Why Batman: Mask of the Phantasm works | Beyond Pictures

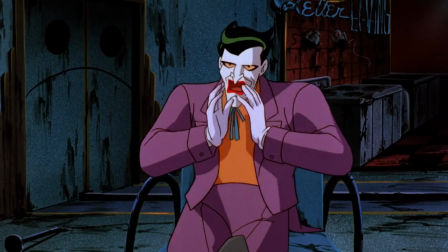(16:30)
I see it as him putting two and two together in a way we've never seen him do before,
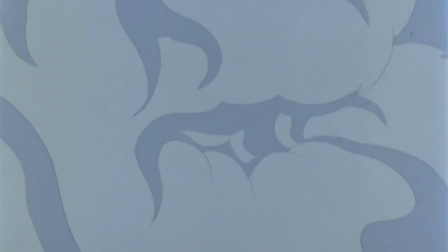(16:33)
realizing that he finally caused two people to go to such passionate ends over someone completely dispassionate to their problem.
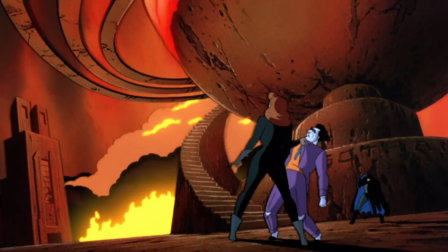(16:40)
They made this mess for him. That's the punchline.
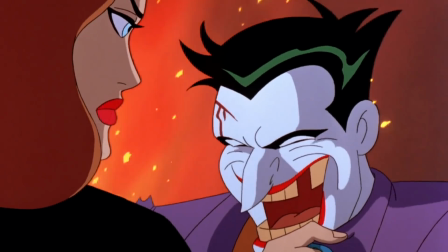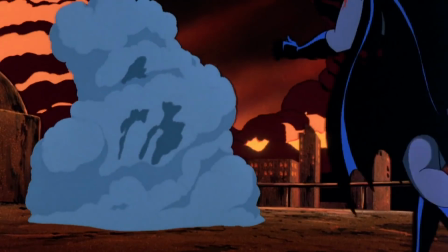(16:52)
It's a moment of frightening clarity.
You think you know everything about me, don't you?
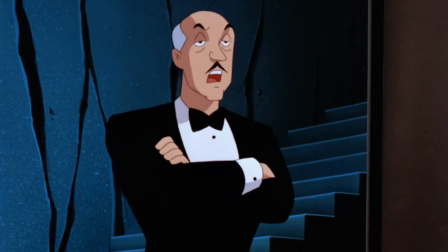(16:59) I dive at your bottom. I bloody well ought to, sir. Well, you're wrong.
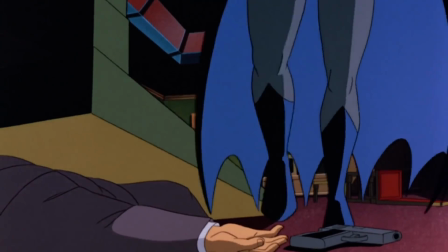(17:07)
Perhaps there's one aspect that shines through the other variations, though. The portrayal of Batman himself.
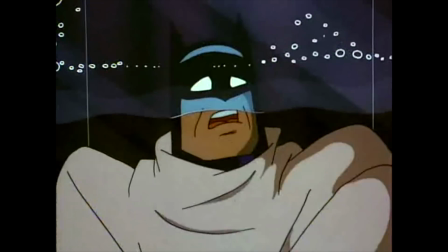(17:12)
Much like how it's drawn, they end up saying a lot through very little. The animated series had run some 100 episodes, seeing Batman in a wide variety of situations,
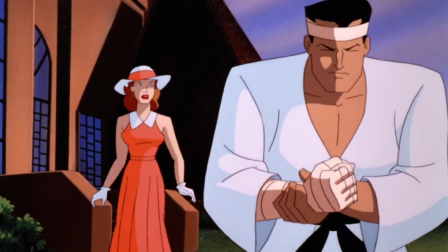(17:21)
but the level of intimacy both identities were expressed through here was still pretty startling.
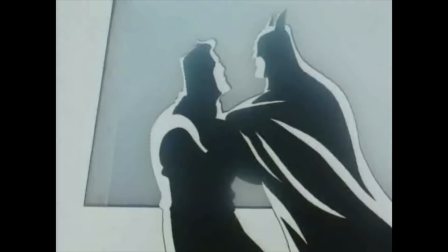(17:26)
We'd sort of seen this in episodes like Nothing to Fear or Perchance the Dream, which are both fantastic, but Phantasm explored those qualities outside of a hypothetical.
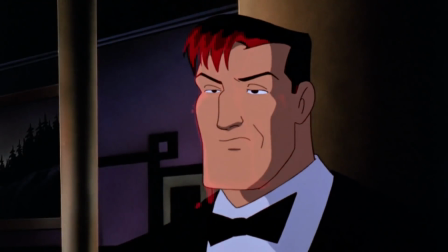(17:33)
I'm very glad this happened during the initial years of the show's design and direction. In Season 4, Bruce Wayne was just really boring.
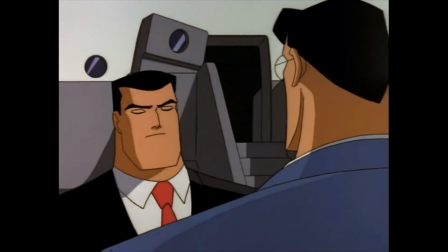(17:41)
Just another successful, attractive billionaire type, and he basically never dropped his sense of superiority outside of the mask.
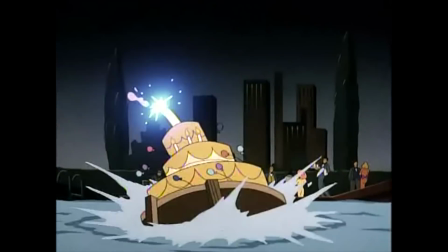(17:48)
Before then, he put on much more of an act, as if he were a big kid. You could actually believe that people wouldn't connect the two identities.
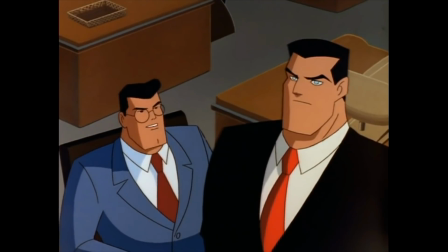(17:54)
With these two, you'd have to be blind. Or Lois.
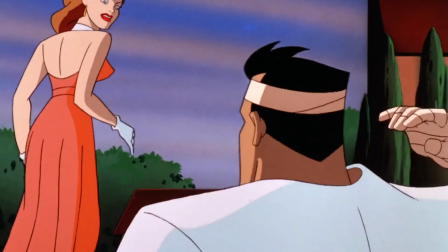(17:57)
This was helped with by Kevin Conroy's unmistakable performance in the role, which in this season used to be more varied and matched incredibly well against the earthy tones of Dana Delaney.
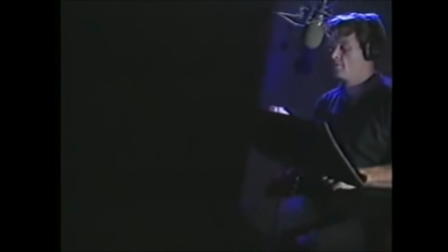(18:05)
Voice actors with particular qualities to their vocals rather than just exaggerated sounds, who could focus on performance.
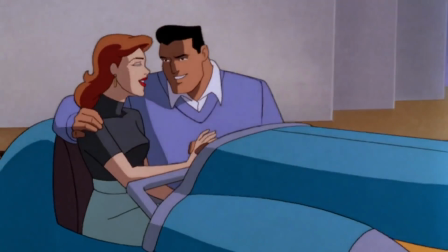(18:11)
Kevin was able to give us a Bruce we'd never heard before. Idealistic, uncertain, naive.
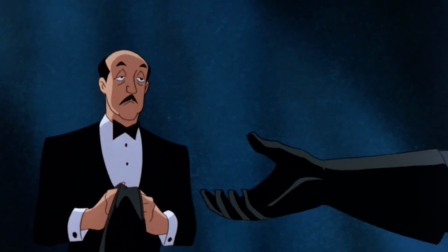(18:18)
It makes it so much more tragic when he finally does make the decision to forego that innocence completely, in a very powerful way.
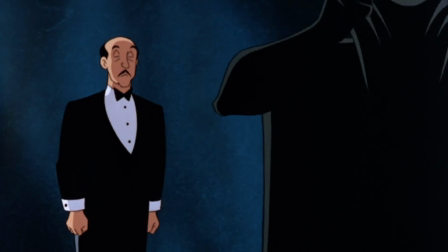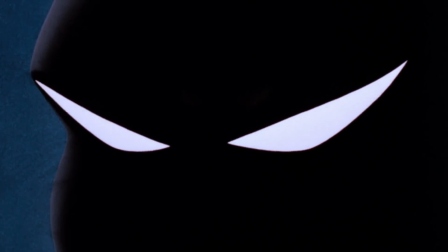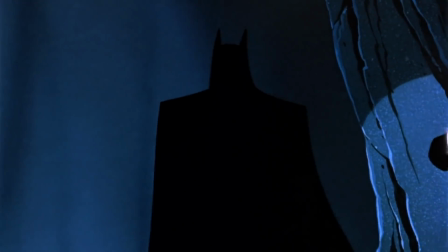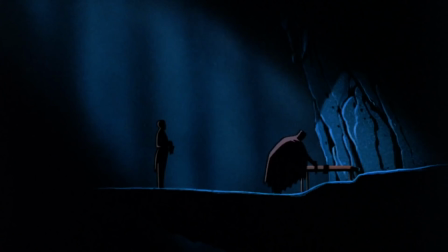(18:41)
Don't misconstrue, Alfred isn't scared of Batman's appearance. He's terrified that Bruce Wayne has gone.
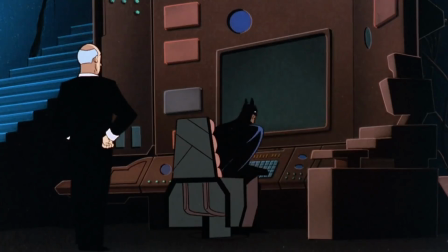(18:47)
A simple mask has vaporized any trace of the boy he raised, leaving him with a complete stranger.
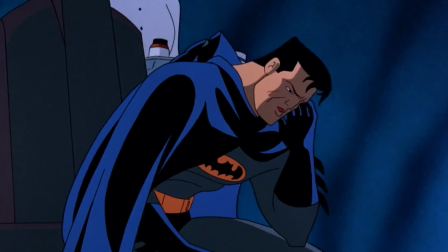(18:52)
Alfred finds it hard to approach Bruce throughout the film, serving as the subtextual pulse for our observations, until the very end.
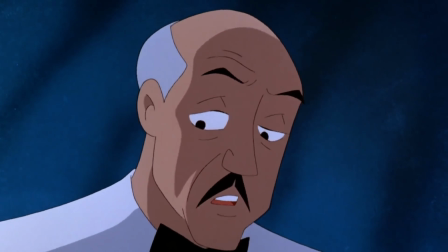(18:59) I always feared you would become that which you fought against. You walk the edge of that abyss every night.
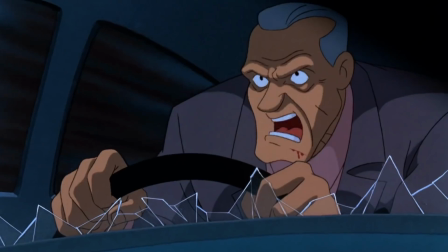(19:06) But you haven't fallen in, and I thank heaven for that.
There's a bunch of wonderful moments that subscribe to an idea I discussed in another video.
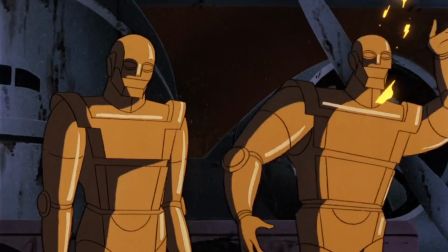(19:13)
This idea that haphazard emotional responses instead of reasoned out scenarios can deliver on some seriously lasting imagery.
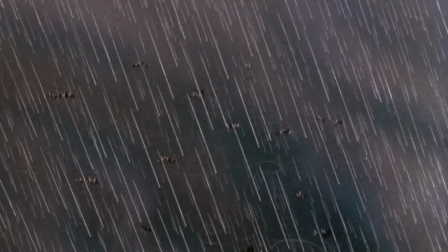(19:20)
In that vein, I think one scene in particular really surmises the power of Phantasm's approach to Batman overall.
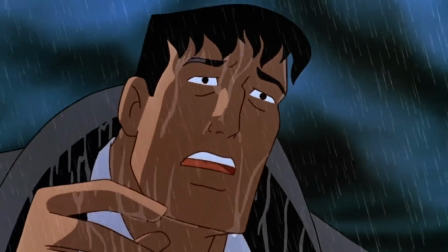(19:27) Please. I need it to be different now.
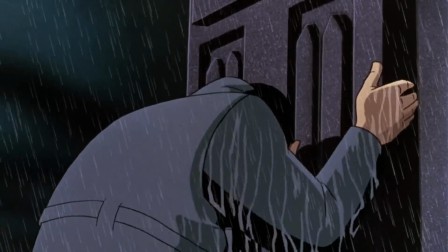(19:34) I know I made a promise, but I didn't see this coming. I didn't count on being happy.
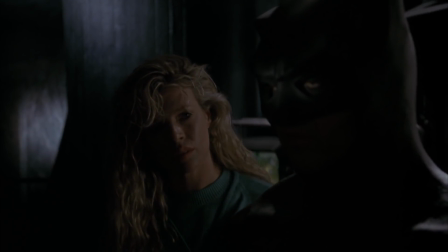(19:40)
Now in every other film, Batman essentially turns to the audience and reasons with them about his identity, and it's almost always as Batman.
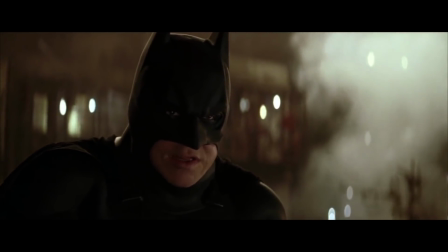(19:48)
Batman is always a logical choice he has come to, a personal torment he can justify.
Whatever you're saying to me makes sense, but you don't understand.
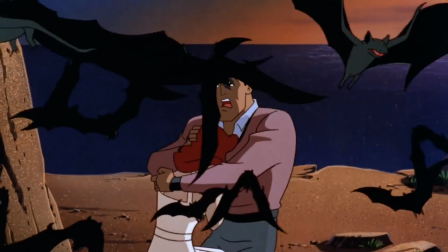(19:56) My readers understand, but you don't understand. Understand?
What's wonderful about Phantasm is that it's treated fully as a delusion.
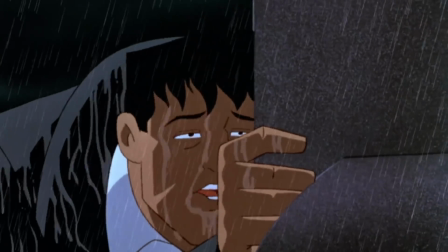(20:03)
The sight of Bruce Wayne bargaining for a way out with his dead parents is more powerful than Nolan's pontificating or Snyder's fan service.
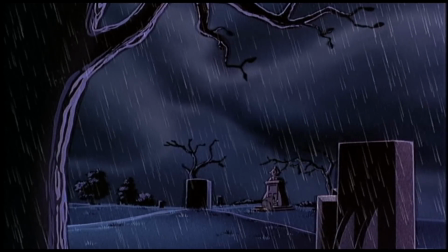(20:10)
There is no reason Bruce should lose this argument. And yet...
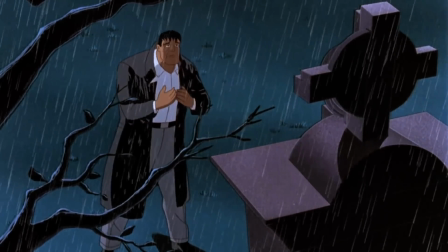(20:14) I can give money to the city, they can hire more cops, let someone else take the risk, but it's different now.
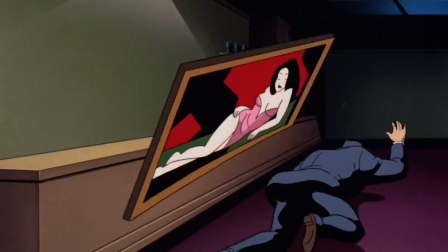(20:23)
For all its broadness, the film's just so raw. There's no half measures or apologies, the romance is classic Hollywood, the threatening elements are off-kilter and disturbing.
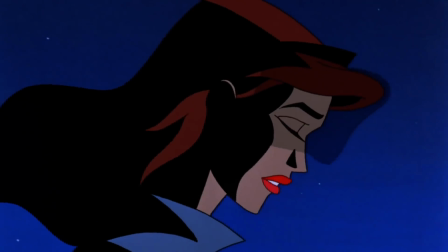(20:32)
A heavy cloud of melancholia dominates the entire feeling of the picture. The film had a particular effect on me from a young age.